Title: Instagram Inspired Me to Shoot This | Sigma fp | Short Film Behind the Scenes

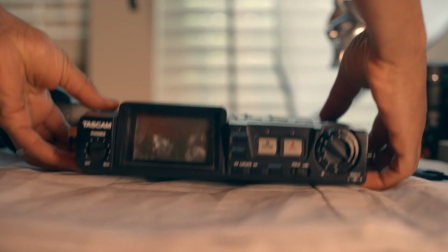I was in I think my garage playing around on Instagram and I saw this really cool image that inspired me to shoot this fun piece.
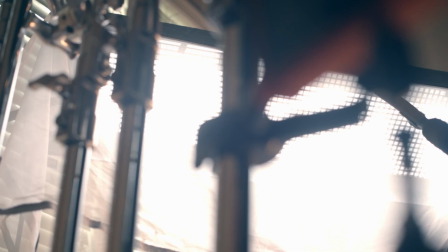I didn't even really give this one time to mull it over, didn't hire any actors, just told my wife, hey got an idea let's shoot it tomorrow.
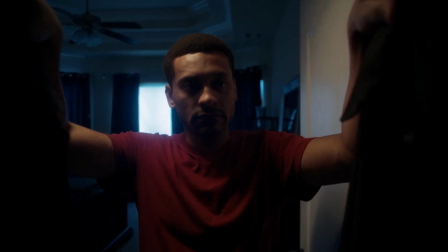Sometimes you got to do that. And the idea was this, a short film about dads and their disappearing things. I called it wallet. Okay here's the storyline. Husband and dad finds himself in the all too familiar position of misplacing his wallet.
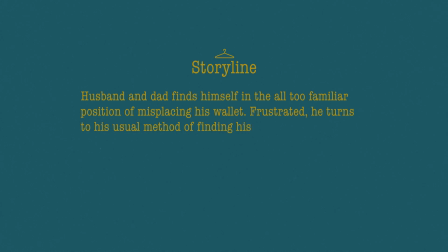Frustrated, he turns to his usual method for finding his things. He asks his wife. The twist is that he actually didn't misplace his wallet, but it was his son who took his wallet all along. But wouldn't it be cool if the scene took place in the closet and it was told from the closet's point of view?
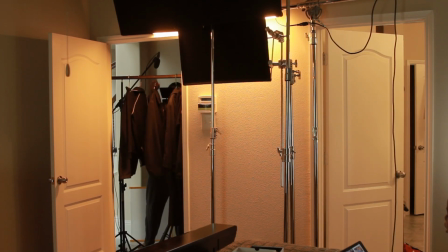Let's go. While it isn't impossible to shoot an actual scene from a closet,
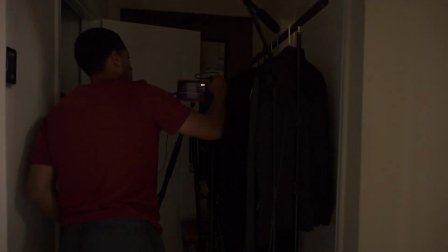I thought it would be really tight and really cramped, so I decided to fake a closet setup by setting up outside of a bedroom.
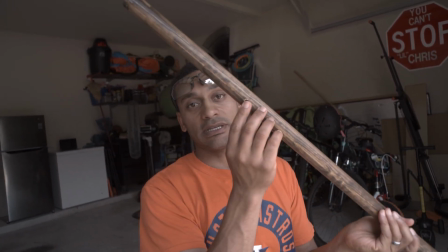My plan was to use a drill and drill two holes into an actual clothing stand so that I can put it on two light stands and simulate the closet look.
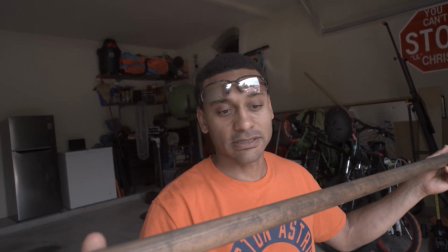I had to do it somewhat secretly because this was a clothing stand from my actual house and my wife did not know. I think she would be okay if she knew you know that this video was helping people and you know she'd be all I think it would be all good.
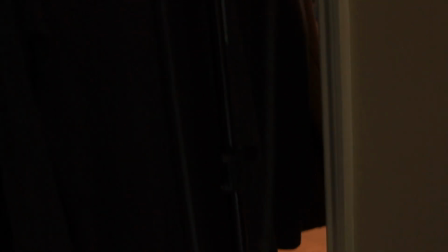Once I got the holes drilled I was able to put the clothing rod onto the two light stands, hang the clothes, and then outside of the lighting the setup was pretty much complete. Be sure to stick around to the end of the video and I'll show you how you can see my lighting breakdown. Now that I had the setup complete it was time to address the elephant in the room. How was I going to direct all of the different actions in the scene all while being in the scene myself with no large crew and no stage hands? That's open the door, look for the wallet, show frustration, close the door, deliver my dialogue while all at the same time signaling to my son to start his action.
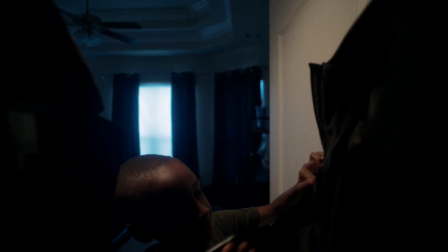Open the door, place the step stool on the mark because without it, he wouldn't be seen in the shot. Keep delivering my dialogue while waiting for him to finish his action. Take the step stool away, close the door.
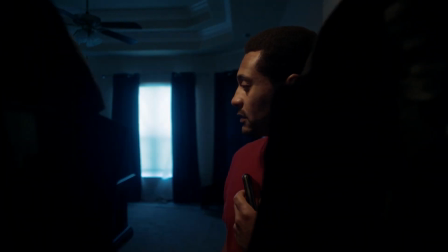Quickly get up and join my wife as she walks into the frame, making sure that I'm present in the scene and that all lines are delivered the right way and with the right comedic timing,
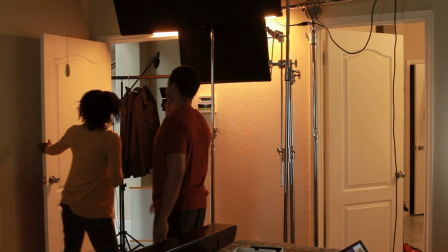including mine. After carefully going over the plan with the two thespian actors, it was time to give it a shot.
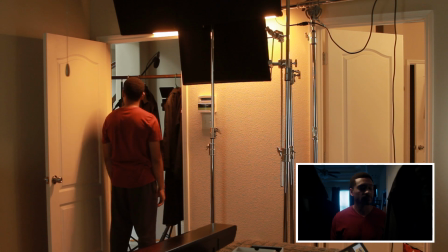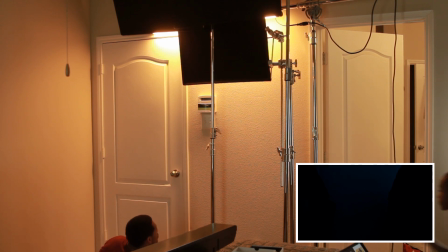Babe, have you seen my wallet? What? My wallet. Look in the closet in your coat pocket.
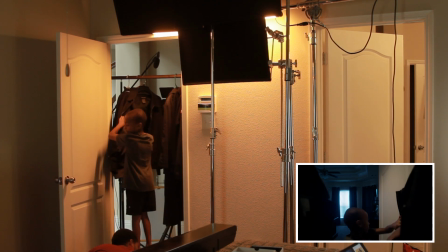I looked in there and I didn't see it. I'm busy. You need to check again.
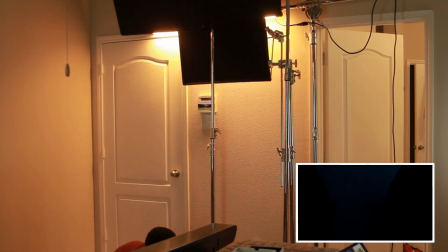I'm telling you, I looked and I didn't see it.
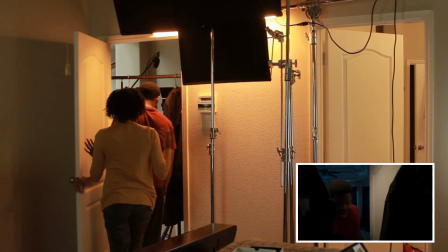Why do I always need to stop whatever I'm doing to come help you find something?
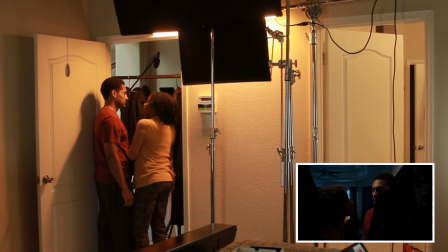Does that make any sense? You looked? Did you look?
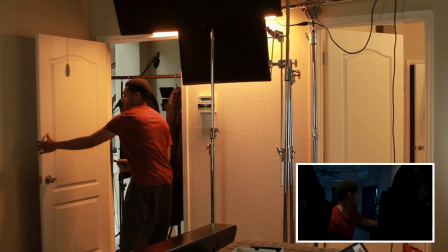Now, if you want to see how I lit it, click here.